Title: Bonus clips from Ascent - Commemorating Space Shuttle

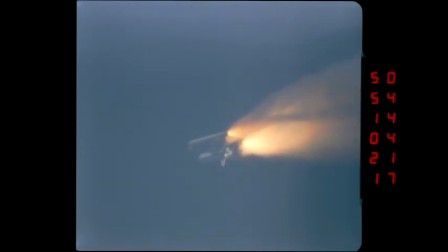453s
keep track of Kevin's call-outs for what camera site we're at, you can correlate that. great slow motion shot of the booster separating just like the shot that we saw a moment ago you see the boosters falling back safely pushed away
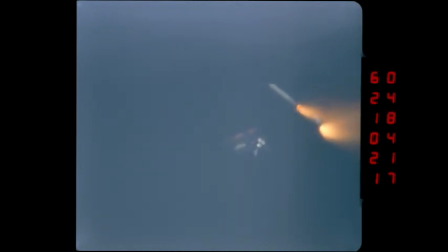468s
from the orbiter and the external tank and on their way back to earth their total ride is 400 seconds from liftoff to splashdown it's 400 seconds they're actually in the water before the vehicle even gets up into orbit what
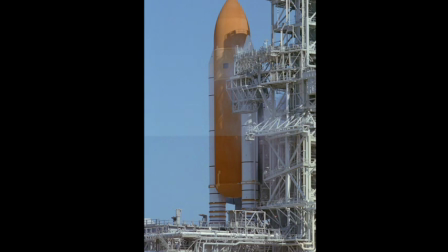489s
you're seeing here is two camera views are actually composited together. Matt will talk about that more in a second, but this is from CS6, 1200 feet. The camera is from the vehicle, and this is a tracker that's remotely operated by an operator in the launch control complex using a trackball.
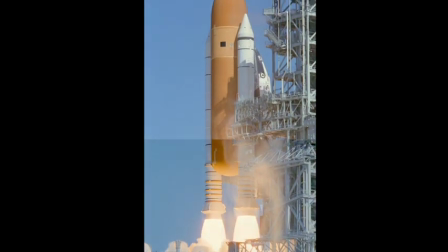506s
Yeah, what we did was we used some software to actually sort of
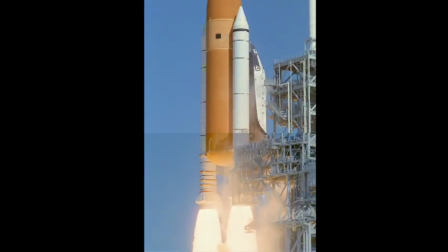511s
try to track these two images together to make them look more aligned with one another,
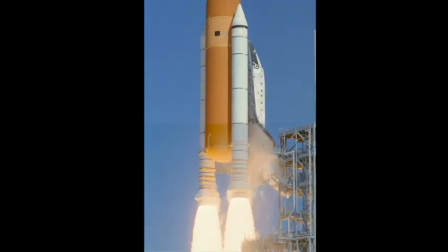517s
if you will, and it did a pretty good job. And that's why you see that line moving up and down,
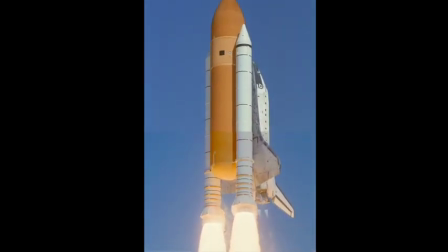522s
is that the keyframes that we're trying to hold together there sort of give you an extended view or a panoramic view of the vehicle as captured by these two cameras.
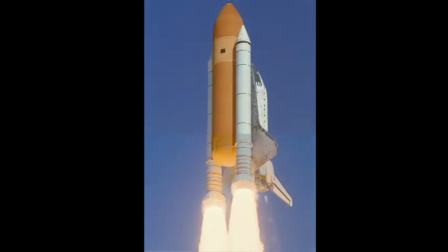531s
You can kind of see some of the paper, by the way, coming off there as the vehicle starts accelerating.
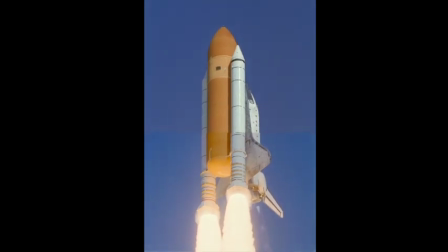536s
Those are the paper covers that cover the reaction control motors on the vehicle. Going into the roll program, the software kind of loses the ability to track. you'll see it bounce around a little bit there but
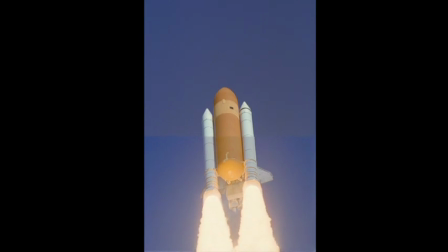549s
it's actually a very beautiful shot and the tracking will stop in just a few moments and the vehicle will fly out of the frame and i found that to be a comp actually a particularly nice shot it's not seen too often in tracking and um kevin you may want to mention uh you know
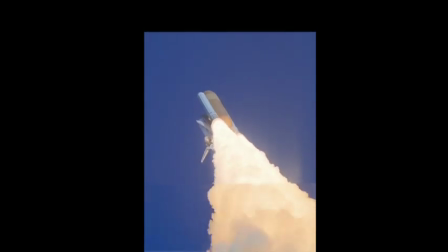565s
that this shot uh really only is concerned with the first part of the yeah yeah i'm sorry matt the uh first uh 18 to 20 seconds is really what
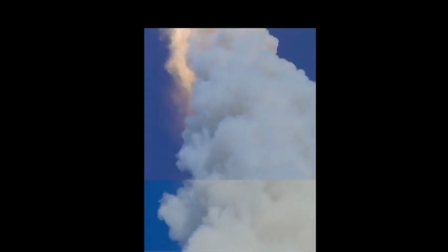574s
the this um this shot is intended to be looking at as the vehicle clears the pad and clears the tower structure about 200 300
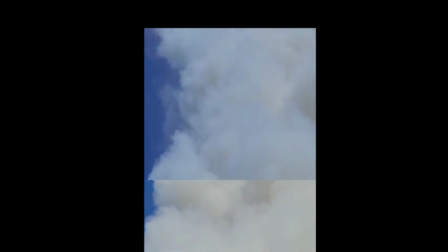582s
feet or so so this is a nice scene to end our extra features on we hope you enjoyed it hope you enjoyed the commentary and
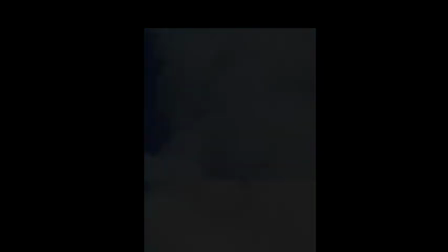591s
hope you enjoyed the production overall thanks